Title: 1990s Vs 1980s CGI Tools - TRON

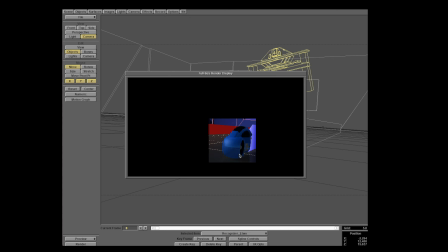[16:29]
Looks very, you know, pinball machine, chrome thingy, 90s words. I need a script.
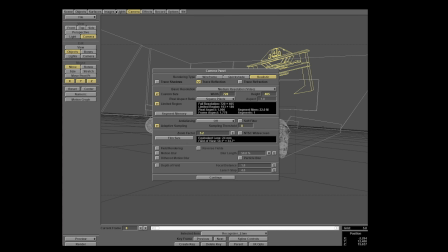[16:34]
I should get a writer. Again, we're going to do the same gag, activate anti-aliasing now that we know that the reflection level feels good.
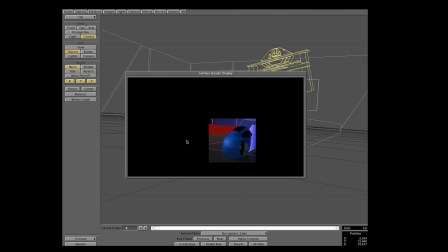[16:40]
Actually, you know what? For this one, I'm going to go a little more aggressive. We're going to go 35. So again, what we're doing here with this bump on the, you know, is to try and soften the reflection, to kind of give it that roughness look. And that's the whole cheat we're trying to do here. We're trying to affect everything. You notice that specular is there too. That white highlight is from the light. And that's our specular.
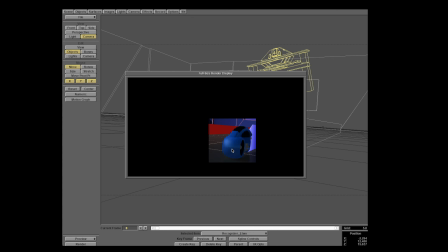[16:58]
And it's also getting softened up, which is good. And it's looking pretty soft. I am liking that. We've really gotten rid of a lot of that hard line effect.
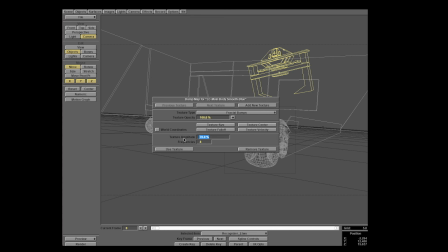[17:05]
I really do believe it's close, but I think I'm going to go all the way up to 90% on that. So let me go ahead and do the same values over on the red one. Look how neat that looks.
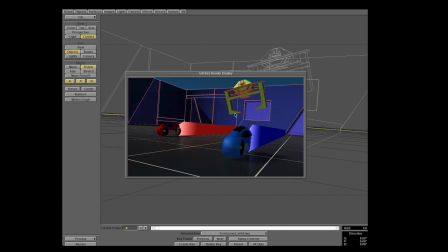[17:16]
That's the best word I could think of. Neat. But yeah, we've just done some, you know, subtle things. We quickly, as you saw, we fairly quickly banged out definitely an early 90s looking, early 80s even version of this, right? And just doing some of those modern tricks I've covered in the prior videos, you know, we soften this, give it some shadows, but you know, don't put shadows on the trails.
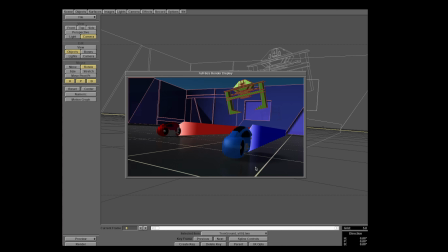[17:36]
We've added this nice soft reflection. That's right, soft reflection to the ground using this 30-year-old software way before PBR ever existed. We've given the bikes this nice little kind of soft reflection and specular look. And yeah, you might say like, well, you know, it looks neat, but it's still retro.
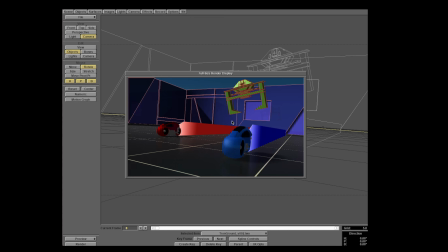[17:52]
Of course it is. That's what it's supposed to look like. We're supposed to, you know, try and maintain that original 90s look, early 90s look. There's one other thing we could do to try and give this one last bit of polish, and that's maybe get rid of that ambient light and fill it with a real light
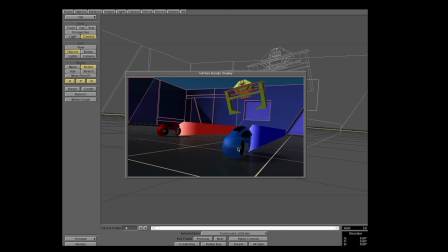[18:07]
so that we kind of lose some of this kind of cartoony looking glow to the light cycles. And maybe we could do some lens effects here. Yeah, 30-year-old software does have lens effects we can do, camera lens stuff. Let's try that. All right, and yes, you can see a marked improvement there. And all we've simply done is turned off the ambient light.
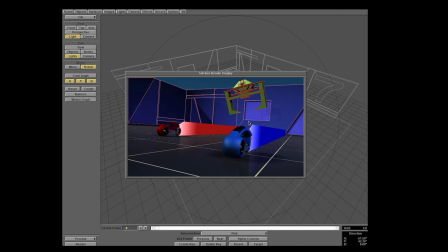[18:25]
Actually, we dropped it down to 2%. I don't want anything to go into total blackness. And then we basically cloned to the key light, widened out its shadow map to soften it up even more. And as you can see a little bit of the rim there, and I tinted it blue. And yeah, you can see there's some of the shadow on the floor from that light.
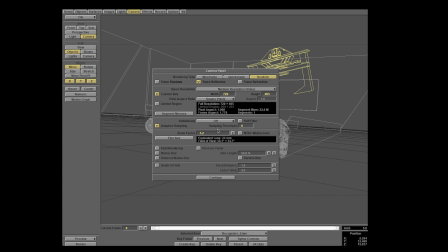[18:39]
Right, so Q, how are we going to do this depth of field you're talking about? Well, yeah, Lightwave does include depth of field, so we're going to go ahead and turn on the anti-aliasing, and we're going to turn on depth of field.
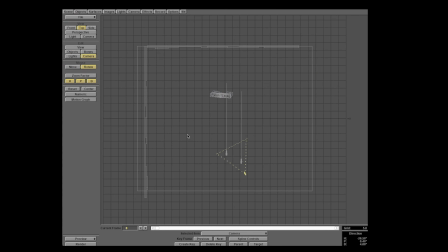[18:49]
Now, see this focal distance here? This is the part we got to figure out. So where's our camera at? Our camera is here, our targets are here and here and here, right? So our camera is basically 1 unit away from this lead light cycle. It's going to be hard to get both of them in focus, I think, if I also want this to be out of focus. But we'll see.
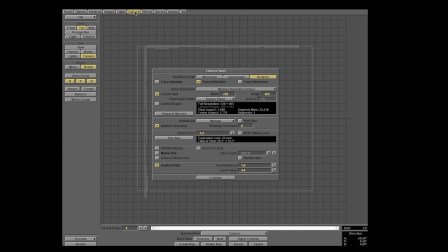[19:07]
We'll see what we can do. We know each grid square is 5, right? So if we go to camera and we go to focal distance 5, that should put us, you know, basically focusing right on the nose of this light cycle, right?
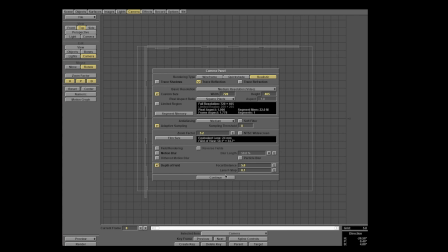[19:20]
And we can do a really aggressive f-stop, like 0.1, something ridiculous. And we're gonna do, yes, our buddy limited region, absolutely.
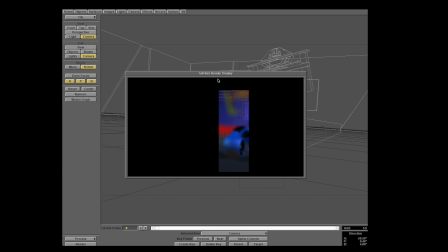[19:27]
So as you can see, we've got a nice blurry mess. Focal point is not quite where it needs to be. So let me mess with the focal point for a minute here. It's basically, guys, just going back and forth trying to make sure you're getting the right distance, and also control your f-stop. If your f-stop is just ridiculously low, which I did make it ridiculously low, you need to bring it up.
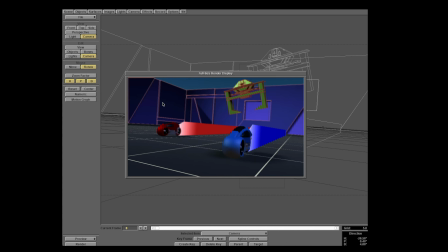[19:46]
So I'm going to mess with these settings real fast. All right, so I've done some playing with the numbers here, and as you can see, if you look in close here, yeah, these guys are far enough apart that if I want to get any kind of sense of like background out of focusness with the depth of field here, I am losing the red guy a little bit. He's getting a little soft. Now I could cheat and bring him in closer for sure to fix that.
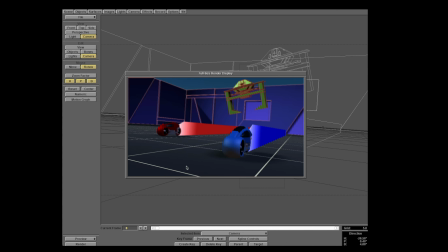[20:05]
But I actually do kind of like this effect as well. I mean, it's, you know, obviously whatever you're trying to accomplish, but this works. I think it illustrates the point that you can add nice lens effects or lensing effects to your renders. I think that looks pretty nice. This is still pretty jag. I know you might have commented these lines are still pretty noisy.
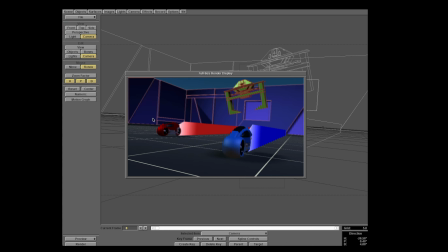[20:23]
We can go ahead and step up the anti-aliasing to try and fix some of that.
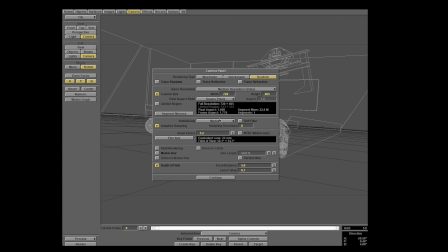[20:28]
Let me do that so I can give you kind of that final, hopefully as close as I can get to perfect pretty. So we'll set that to high. Should we just turn adaptive sampling off and just brute force the whole thing? I think we need to.